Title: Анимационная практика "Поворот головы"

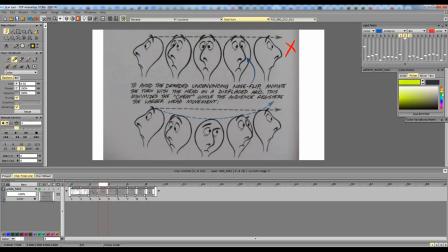12:27 И лучше делать поворот как на нижнем рисунке, то есть вот этот вот. Когда все, что я сейчас, собственно, озвучила, наклон оси у нас идет. И даже можно еще делать по арке, что проседает немножко персонаж.
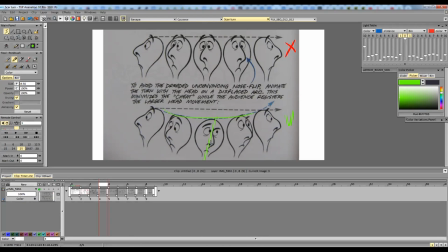12:44 То есть не по прямой разворачивать голову, а может быть даже где-то там плечи как-то поджал вот это все. Типа тут наоборот вытягивается. То есть можно вот это делать. И еще несколько примеров тоже.
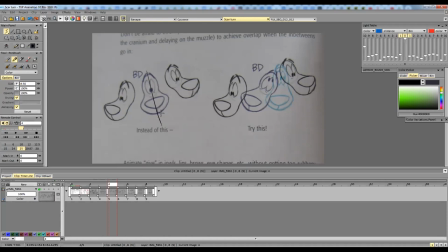12:57 Поворот посредний, когда у вас полностью идет симметрия на лице, то есть вообще полностью. И это смотрится более скучно. Если вы сделаете опять-таки вот эту штуку, что голова лидирует, нос отстает, направление взгляда уже в сторону поворота.
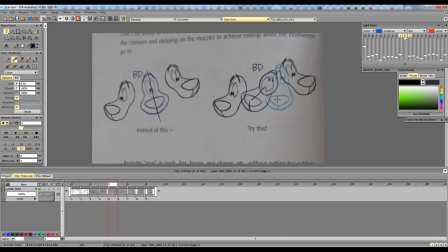13:14 Ну реально вот 80% разворотов они рисуются по вот этому принципу. И потом уже все доходит. Естественно, тут надо делать брейкдауну, чтобы все двигалось с нужной скоростью. И тут, кстати, нет моргания, потому что, может быть, это не слишком быстро происходит. Но принцип понятен, видно, в чем разница.
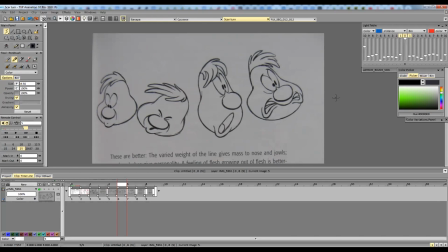13:36 Еще один пример. Абсолютно все то же самое. То есть поза, поворота, варшут и финальная поза. Здесь детали у него в рот, там еще волосы видно, что они отстают. Здесь уже они доходят.
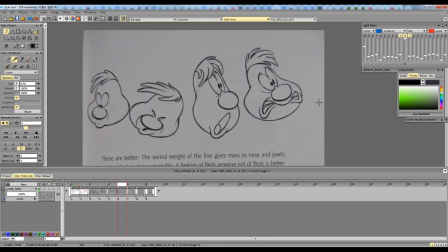13:51 Может быть, вы доделаете еще какой-то липсинг, что он там вскрикивает или еще что-то. То есть можно отыграть еще мимикой ртом, глазами, что происходит. Еще пример.
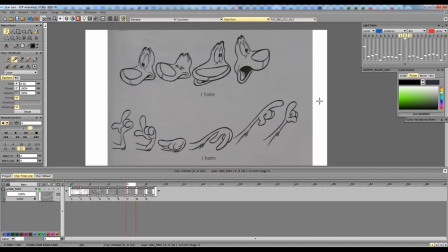14:04 Опять все то же самое. Но здесь уже пример с такими еще более резкими поворотами когда на развороте делается еще вот это вот на смазывание персонажа растяжение такое для супер быстрых каких-то
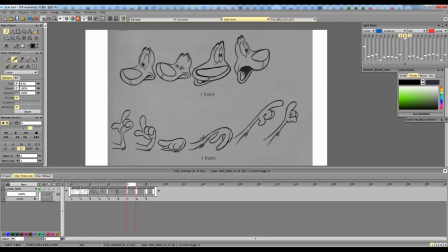14:18 действий и как аналогии еще сделал жест рукой которые в общем-то у него та же самая логика то есть отставание лидирует запястья пальцы отстают то есть по сути рука она как лицо в этом случае работает. То же самое, варшрут и финальная поза.
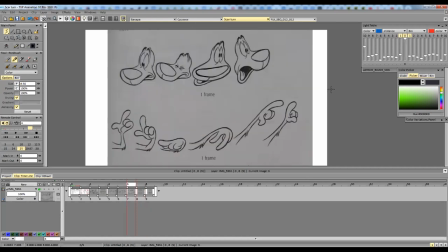14:39 Крутая рука. Ну, у Голдберга вообще офигенный рисунок.
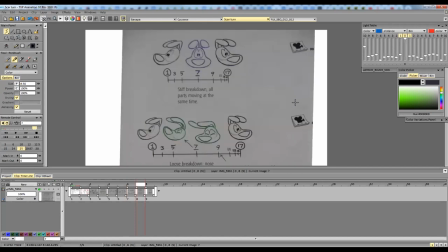14:45 Он прям супер-супер анимационный. Это, по-моему, уже там какие-то гифки были, но тоже я закинула все, что нашла по разворотам. Это по поводу, наверное, уже оверлепов, когда вот здесь вот уши, они тоже без всякого оверлепа,
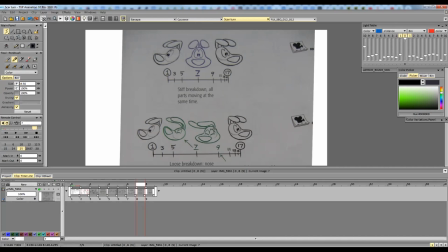15:00 то есть просто как прокрутка такая персонажи здесь уже идет парочки то есть арка движения еще вот такая вот как бы он сначала падает затылком нос поднимается уши начинают двигаться потом вот это вот поворачивание уши в оверлайпе и ну тут еще нет а варшота
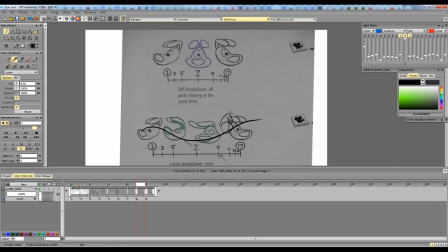15:19 который типа наверное был бы какой-то такой что уж еще доходит и нос доходит и уже потом она останавливается может быть даже типа можно было еще сюда, ему нос там забросить. Типа такие уши взлетели, а потом он уже идет в эту позу.
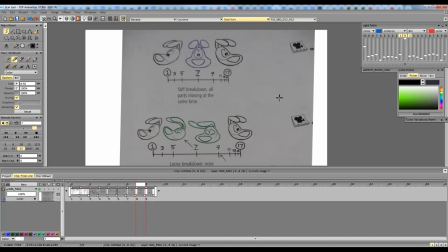15:37 Ну, то есть даже по самим рисункам видно уже, как это делается. Тоже еще такой момент проговорю.
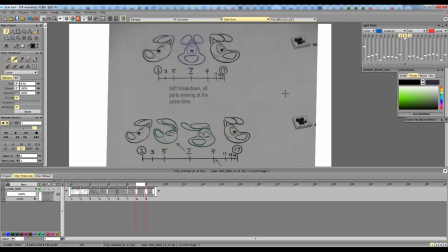15:44 Когда будете рисовать персонажа, независимо от того, ну, кто у вас там это будет, человек, ну, то есть это какой-то антропоморфный персонаж или это будет животное, там, зооморфный персонаж. Когда рисуете, делайте вот этот шарик, где голова у него,
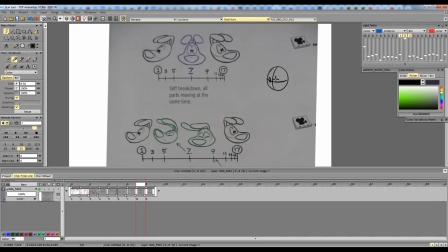16:04 делайте обязательно осевые линии, где у вас глаза, чтобы вы понимали ракурс. И дальше лицевая часть, она либо у вас будет вот такая, если это человек, либо такая, если это животное, не знаю. То есть принцип один и тот же. Сначала вот эту вот черепную часть обязательно, лицевую часть, как она находится, и линия глаз,
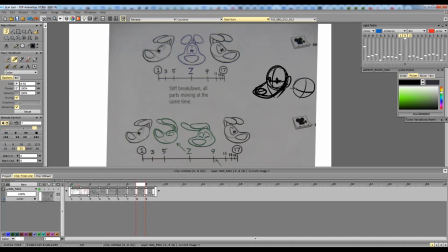16:24 чтобы вы, когда анимируете, То есть вы могли очень быстро все это сделать, как у вас все отстает.
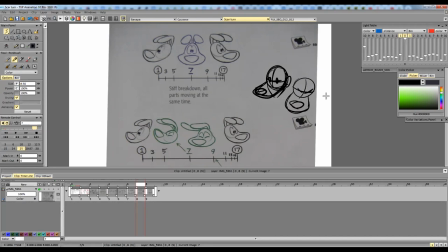16:31 Если вы будете сразу детали рисовать, это можно закопаться, и не настолько будет все мягко по движению, плавно.
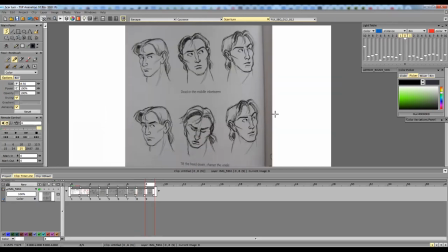16:39 Поэтому очень советую с этим работать. Ну, это такие уже какие-то более реалистичные рисунки, но тоже как делается поворот. То есть вот такой... Это можно делать для более медленного какого-то розыгрыша, когда такая внимательная реакция какая-то.
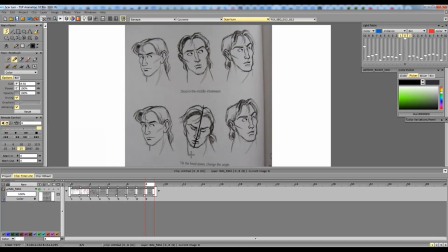16:55 А вот это для более быстрой реакции То есть почти всегда наклон Вот это смещение оси и закрытые глаза Вот прям Это то, что в принципе мы сегодня рисуем Вот, но я еще раз повторю Кто уже такое задание делал Вот прямо один в один
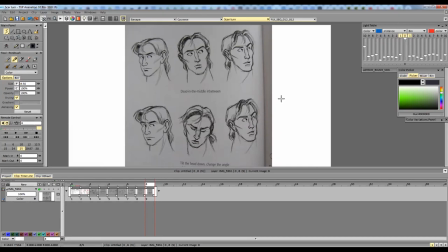17:11 Вы можете попробовать какой-то другой розыгрыш Придумать, чтобы вам было поинтересно Вот, кто не делал Мы делаем по классике И в принципе Я надеюсь у всех получится В общем-то по лекции это все. Если у вас есть какие-то вопросы, можете их сейчас задать.
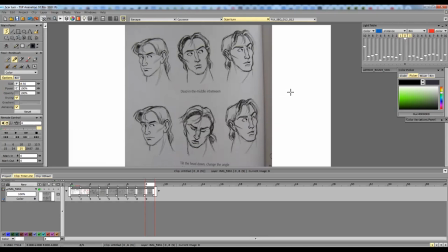17:30 А можно сделать... Ой, пардон, перебила. А можно сделать, что персонаж стоит спиной и потом оборачивается на камеру? Или это сложнее уже просто? Да, в принципе, можно, если хочешь. Можно из профиля как-то повернуть.
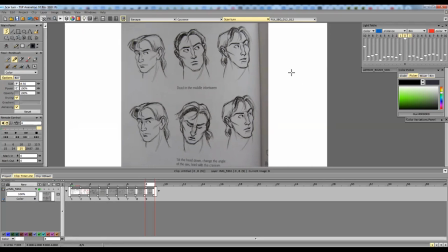17:45 Спасибо. Но тогда, если он стоит спиной, то тоже вот по этому принципу, то есть если у него там спина, вот это вот, грубо говоря, и типа лицо потом, я не знаю, то есть он до анфаса повернется или как-то еще,
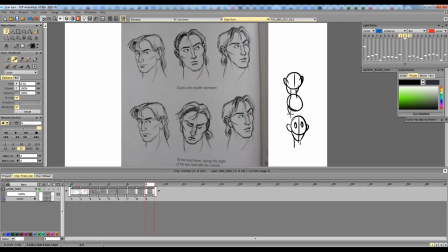18:00 то на развороте надо делать, ну, тоже вот это вот наклон оси и типа макушка впереди, то есть вот такой вот позу. Поворачивается. То есть не вот это вот лучше, конечно.
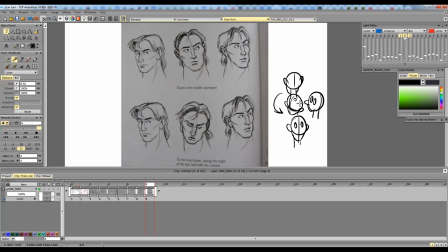18:16 Не 3D-моделька вертится. Ну, да, то есть как-то его более так поморфить, типа, чтобы это было поинтереснее.
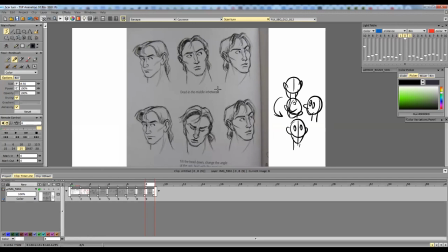18:23 Я еще хотела показать пару своих сценок, которые я делала на это задание.
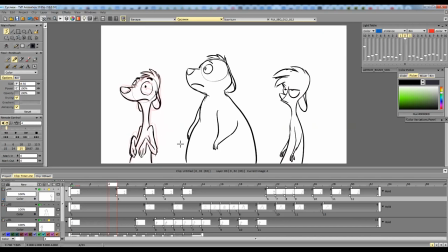18:29 Мы когда с другой группой рисовали, я сделала сурикатов, и у меня три штуки даже успело нарисоваться.
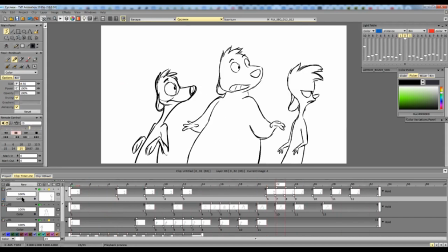18:37 И я хотела сделать каждому разный разворот немножко.
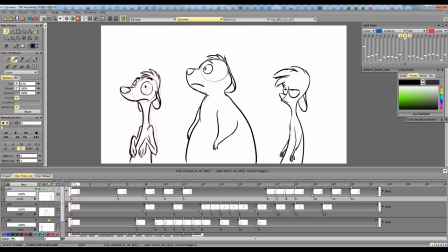18:43 Я сейчас включу просто по кадрам, чтобы вы посмотрели. Вот можно с первого начать, наверное, как он поворачивается, ну, который самый левый. И тут типа у него идет сразу на разворот Вот это вот как раз падение головы, поднятие носа, поворот,
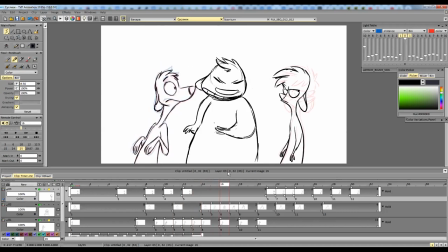19:00 овершут и финальная поза. То есть такая прям классическая модель поворота. Вот теперь второй, жирный. Тут я сделала какую-то ему начальную реакцию, что он сначала реагирует.
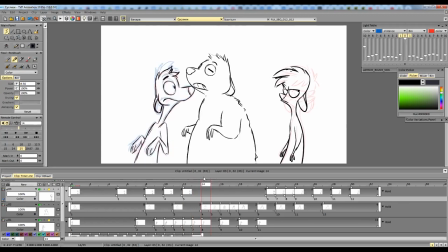19:18 Потом хотела сделать какие-нибудь такие смазки на зрачках, не знаю, насколько это читалось. Ну и типа на голове тоже смазку такую. Ну и финал без аваршута, типа он просто дофазовывается, посмотреть, как это работает.
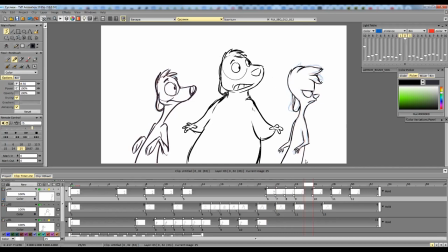19:36 То есть видно, да, что он просто приходит к финальной позе.
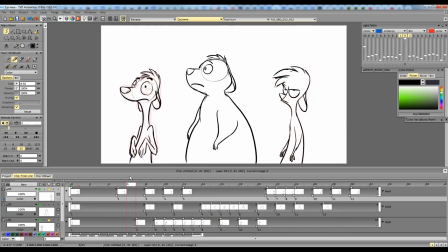19:40 А третий тощий, он самый такой нордический, он просто сначала смотрит, и потом я хотела с мультиплайм попробовать еще разворот вот такой вот.
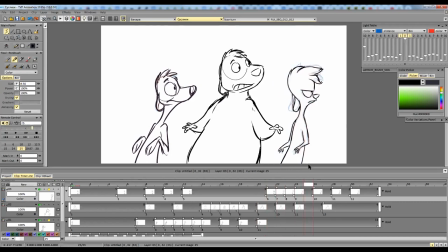19:53 То есть он супер быстро повернулся за два кадра, и только детальки у него потом доходят еще ну то есть разные варианты хотелось попробовать как это может сделать вот можно еще раз посмотреть все выглядит